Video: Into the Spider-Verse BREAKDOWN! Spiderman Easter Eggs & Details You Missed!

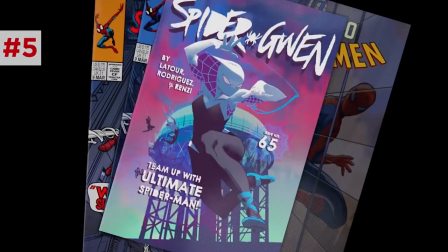243s
But every time we see a new Spider-Man introduced the comic book cover changes to credit the comic book artists who created those characters
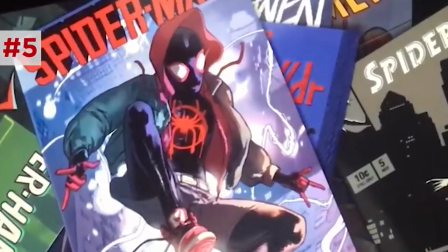250s
So like at the end of the film when we get introduced to Miles officially comic book artist Brian Michael Bendis and Sarah Pacelli Are on the cover and when
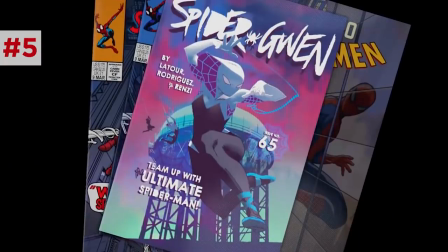258s
we meet Spider-Gwen it's Jason Latour and Robbie Rodriguez for Spider-Man Noir It's David Hine,
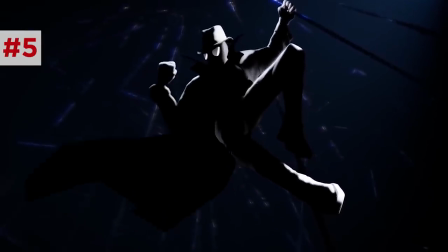263s
Fabrice Spolsky, and Carmine DiGia-Demencio and for Penny Parker It's Gerard Way and Jake Wyatt.
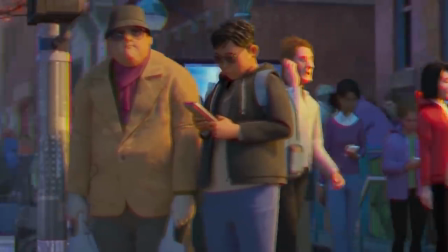269s
Now as I said this first Spider-Man universe is the one from the Ultimate Comics This is Earth 1610.
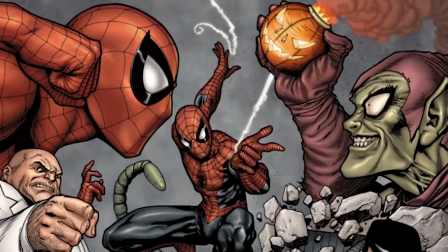275s
It's an alternate dimension from our normal default universe Earth 616. That's why a lot of the products have alternate reality spins on them.
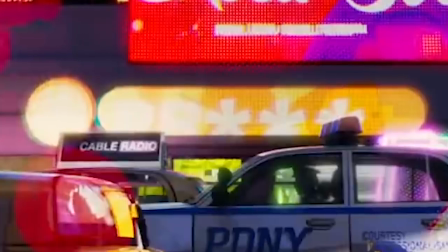283s
Like there's Red X instead of FedEx, PD NY instead of NYPD, Coca soda instead of RC Cola. Yep, that's the sound of a hundred commenters who don't get the jokes correct to me saying, uh, it's coke, obviously.
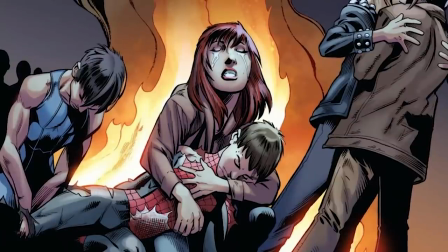295s
In the Ultimate Comics, Peter Parker actually dies and Miles Morales takes over.
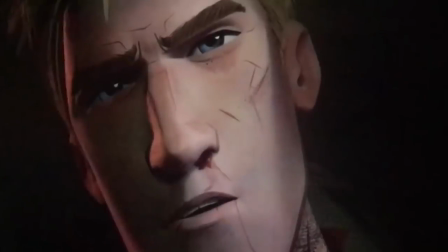299s
And this Peter also has blonde hair, which could be a nod to the Ben Reilly Spider-Man from the Clone Saga.
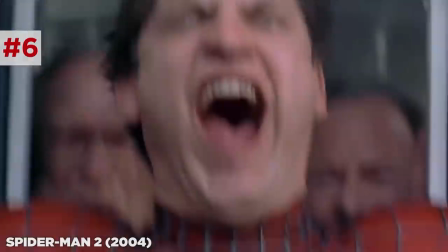305s
Peter's introduction references several moments from the Sam Raimi Spider-Man trilogy with Tobey Maguire.
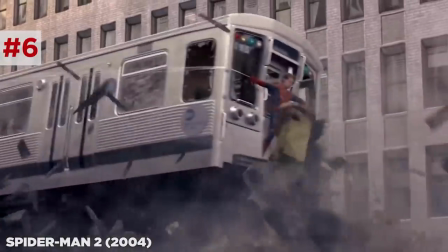310s
There was the train rescue from Spider-Man 2, the upside-down MJ kiss from the first one,
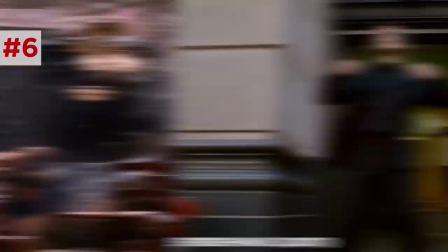315s
the car flying through the window in Spider-Man 2, and of course the cringy pointing and dancing from Spider-Man 3.
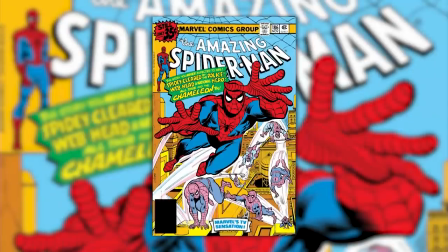320s
The cover of The Amazing Spider-Man 186 shows up, but here the title has actually been changed to True Life Tales.
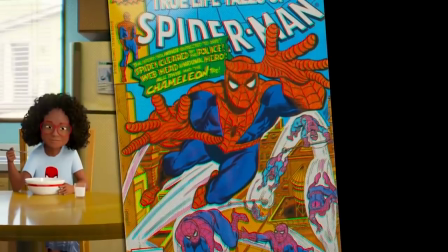326s
There's also a girl eating Spidey-O's cereal, perhaps a nod to the real Spider-Man cereal from the 90s that was promoted with the Spider-Man animated series.
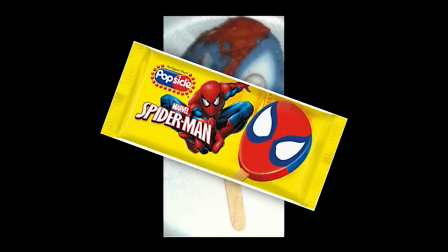334s
We also see a Spider-Man popsicle, which is also a real thing, and a brief shot from the 60s Spider-Man animated series that gets a big shout out in the post-credits scene.
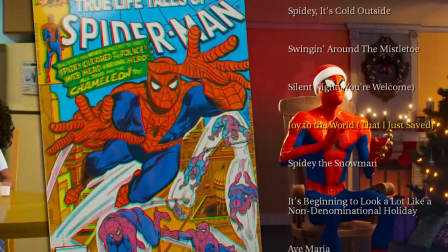341s
And then the Spider-Man Christmas album includes titles like Spidey It's Cold Outside, Swinging Around the Mistletoe,
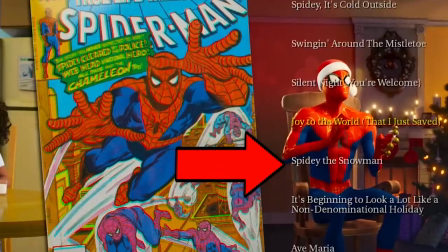347s
Silent Night You're Welcome, Joy to the World That I Just Saved, Spidey the snowman. It's beginning to look a lot like a non-denominational holiday and Ave Maria.
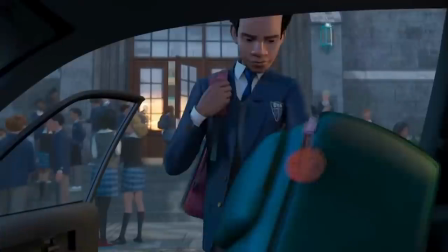355s
No joke on that one That's no pun. Next we meet the hero of this movie Miles Morales, voiced by Shamik Moore.
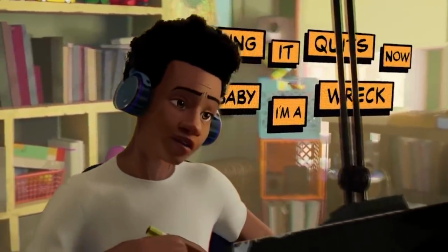361s
Now he's singing the song Sunflower It's a song written specifically for this movie by Post Malone.
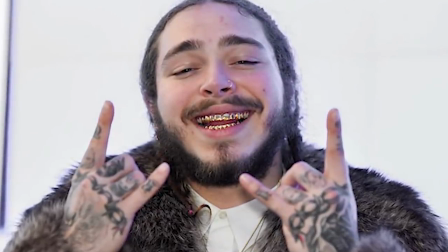365s
He actually makes a cameo later in this movie as a Brooklyn bystander Now Miles's background is quite different from Peter Parker's. Miles lives in Brooklyn, not Queens, and he still has his parents He's the son of a black father and a Puerto Rican mother.
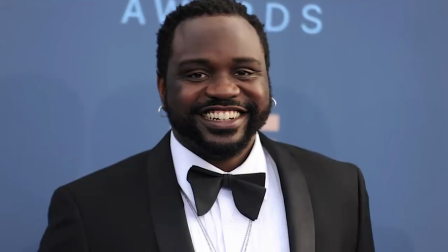376s
Now his father Jefferson Davis is voiced by Brian Tyree Henry He's a cop with a PDNY and look closely at his police cruiser.
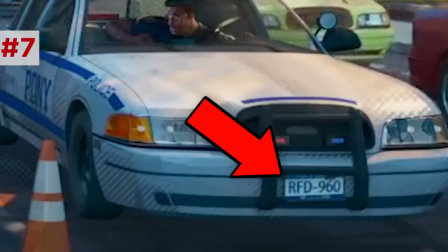382s
It has a license plate reading RFD 960 It's actually the same tag number for the car that the detectives drive in the show Law & Order and
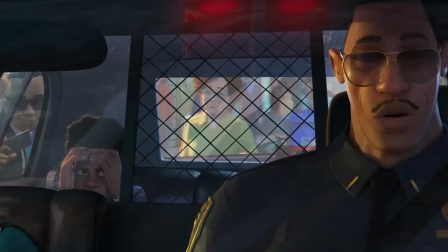390s
Miles dad misquotes the famous Uncle Ben quote Saying with great ability comes great accountability quote actually comes up a couple times throughout the movie now Miles
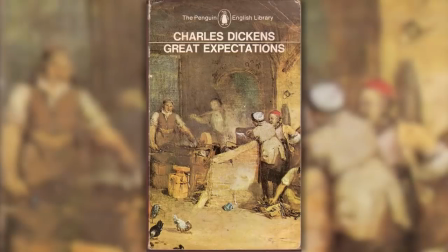397s
attends the Brooklyn Visions Academy and in his English class He's assigned Charles Dickens great expectations Which actually sets up another running theme in the movie like the
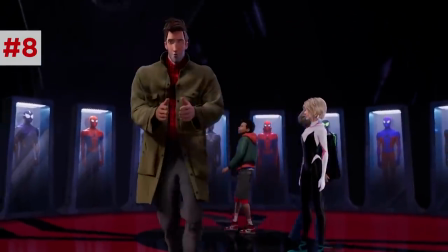406s
character Pip and great expectations Miles struggles to live up to the expectations of this new elite society that he wants to join when Stacey is kind
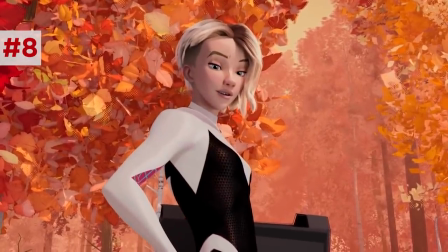414s
of this movies parallel to Estella who is pips romantic aspiration But as we will see throughout this movie miles defies these great Expectations with his answer to
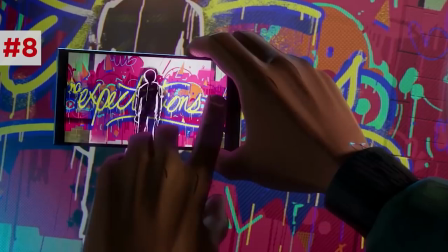422s
his book report being a graffiti illustration of the word Expectations foreshadowing his new spray painted design on his suit at the end of the movie as miles makes his literal mark on the world But there's a very interesting detail hidden in this physics class They watch a video from the Alchemax Corporation featuring the
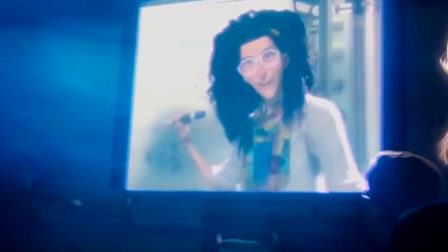440s
head scientist Olivia Now we later learn that her name is actually Olivia Octavius this movie's version of the villain Doc Ock But this early moment
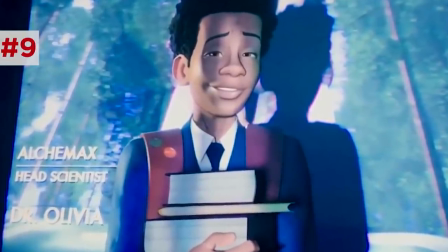448s
for shadows the later reveal notice how miles stands directly in front of her last name hinting that she's someone important Also,
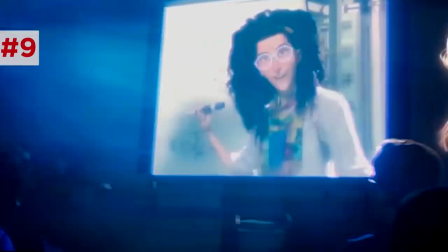455s
the number eight shows up a ton around Olivia and right away here You can see that number in her
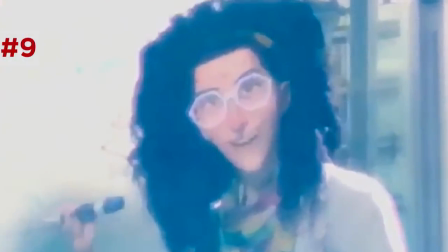460s
character design her glasses frames are octagons later miles ditches his homework to
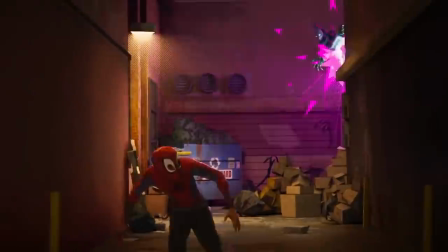465s
hang out with his uncle Aaron voiced by Mahershala Ali he moonlights as the villain the prowler and look closely at the art in his apartment and
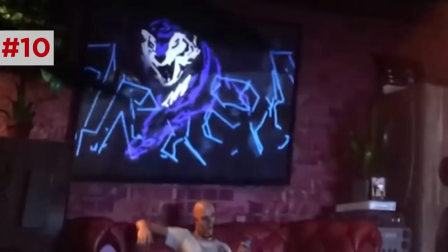472s
his clothes they all feature some large predator cats actually I think the painting above the couch says the word prowler if you look closely at those skewed